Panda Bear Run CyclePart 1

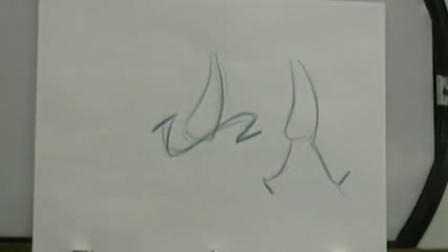994s
which could look like that, okay? So between the two of them, this is walking, this is running, right?
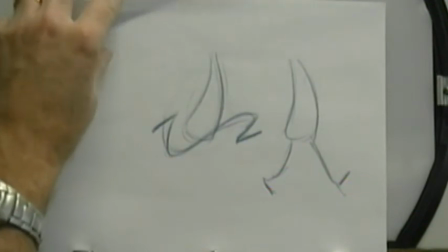1000s
So that's the standard icon of run. So that's basically where we want to take our pose in this high point position here,
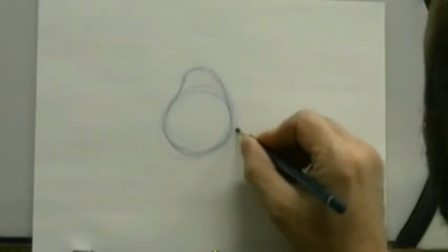1008s
is we want to get our characters so that they look like they've got that run position to them. So we want the one knee to be higher than the other, up here forward.
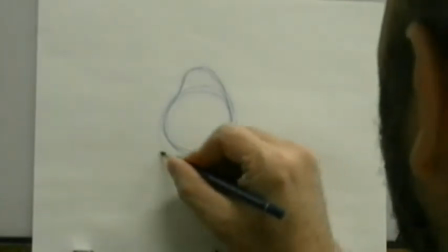1020s
And the other leg comes back.
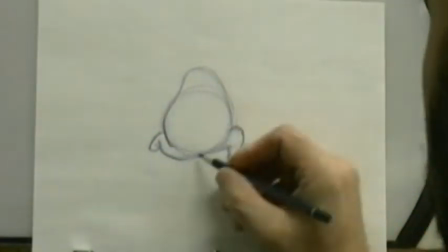1028s
Like this. Okay, so in this position here, this is my crotch area here.
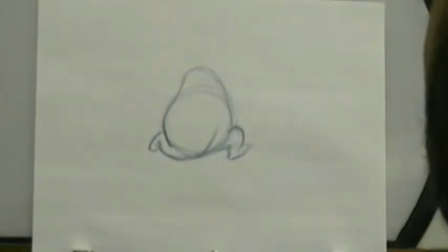1036s
My pelvis is twisted towards us. So my center line is going to come through here like this, but my upper torso is going to be torqued away from us.
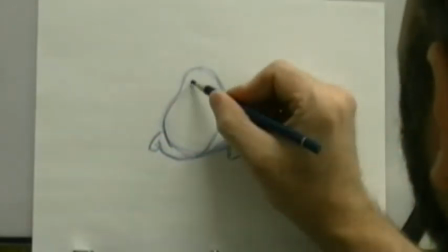1044s
So it's going to pull across like that because my arm on this side, like the run cycle,
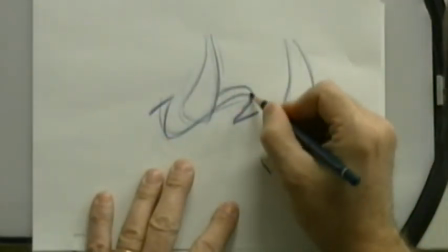1050s
if I'm going to draw my icon here, this is my leg on the far side, just to add some dimension to it.
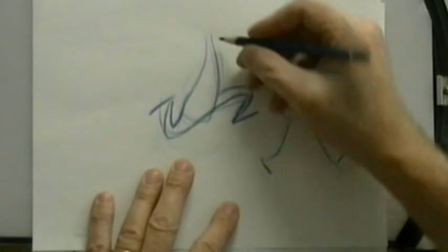1058s
And this is the leg on the close side. In my run, I'm going to have this arm forward, the arm that's closest to us.
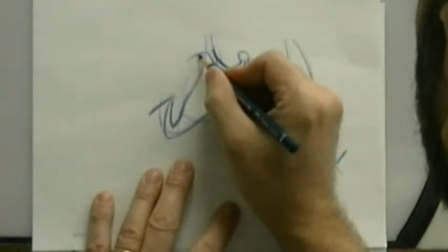1068s
It'll be across the body, like that. And the other arm would be back like this.
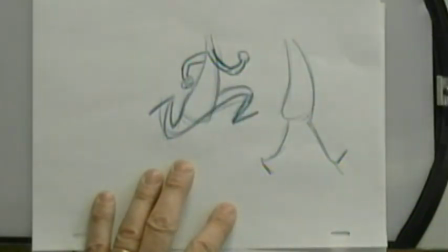1078s
Okay? So again,
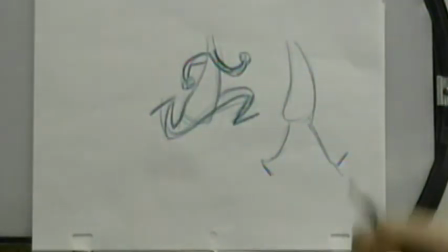1083s
S-curve, S-curve. Right? And we want to get the opposition of the arms going. Now, again, I could exaggerate that position a little bit more if I wanted to.
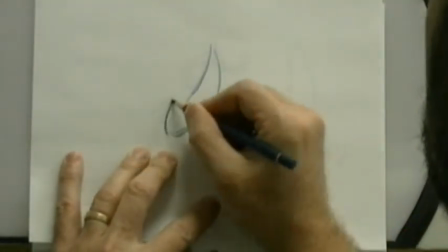1094s
So if I've got this as my position on this side, I could go further with this,
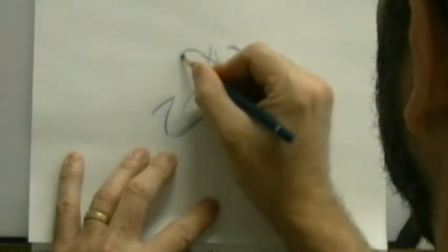1105s
put this one way over here and put this one way back here like this.
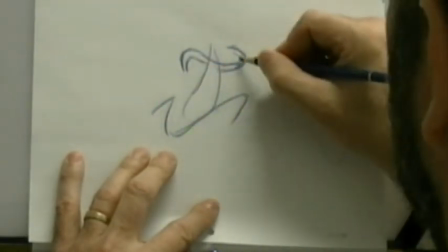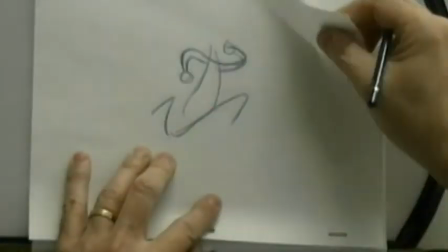1116s
Okay, so it's just exaggerating slightly further than what I had in the previous one.
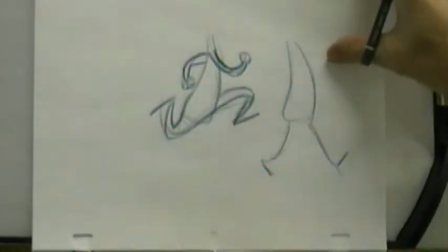1121s
But again, this is a matter of aesthetics. You decide what it is that you want your character to look like in this pose.
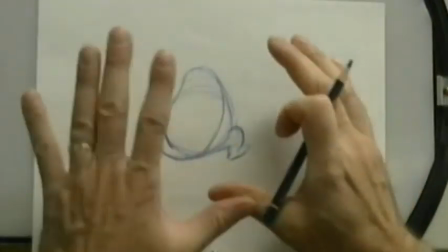1127s
How far do you want them to go? So the idea in this one here is I've got to think of my panda bear and how I want the arms to be moving.
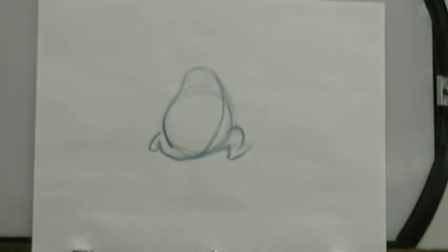1134s
So you can have your arms torquing across the body so that they come across, you know, like that, or you can just have them looping like this if you want to.
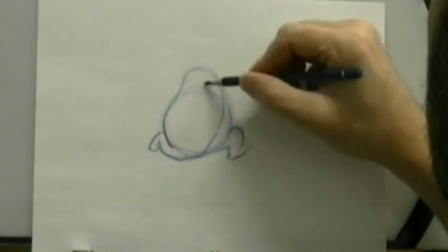1144s
So if that was the case, if my panda bear is sort of the fat, sluggish type character, I could have my arm
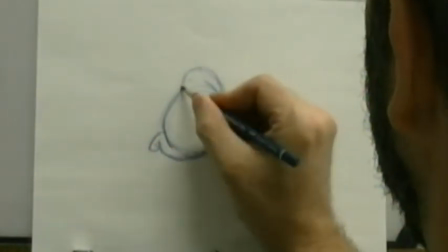1156s
like this.
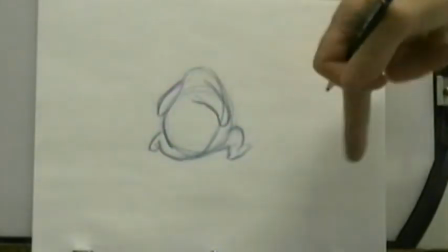1159s
Okay, so my arms are just sort of going to waddle back and forth, swinging this way in the run cycle, right?
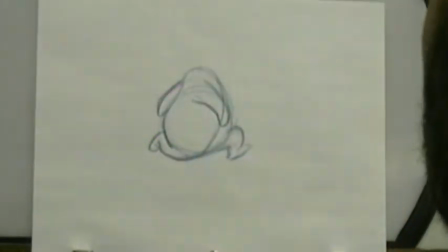1165s
And then have the legs propelling, doing the bulk of the propelling.
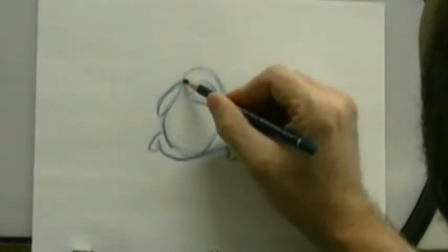1169s
So in this one here, my shoulder is up forward here, and on the opposite side, if I was to draw through, my other shoulder would be back here.
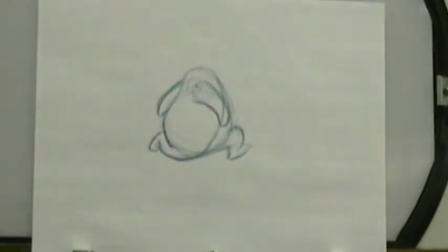1176s
So I've got that twist taking place. Okay, so my pelvis on this side would be twisted this way.
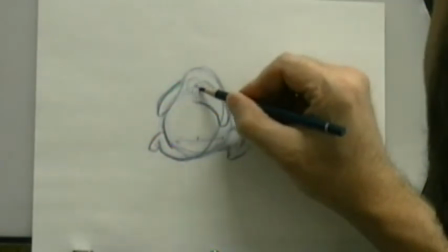1182s
There's my hip points, there's my spinal column. And on this one, my shoulder on this side would be forward, this one would be back.
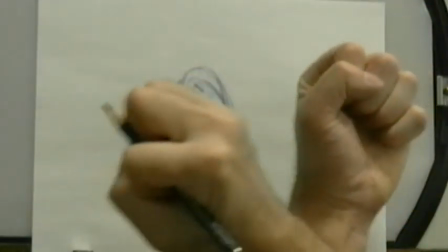1189s
So I've got a torque that's taking place.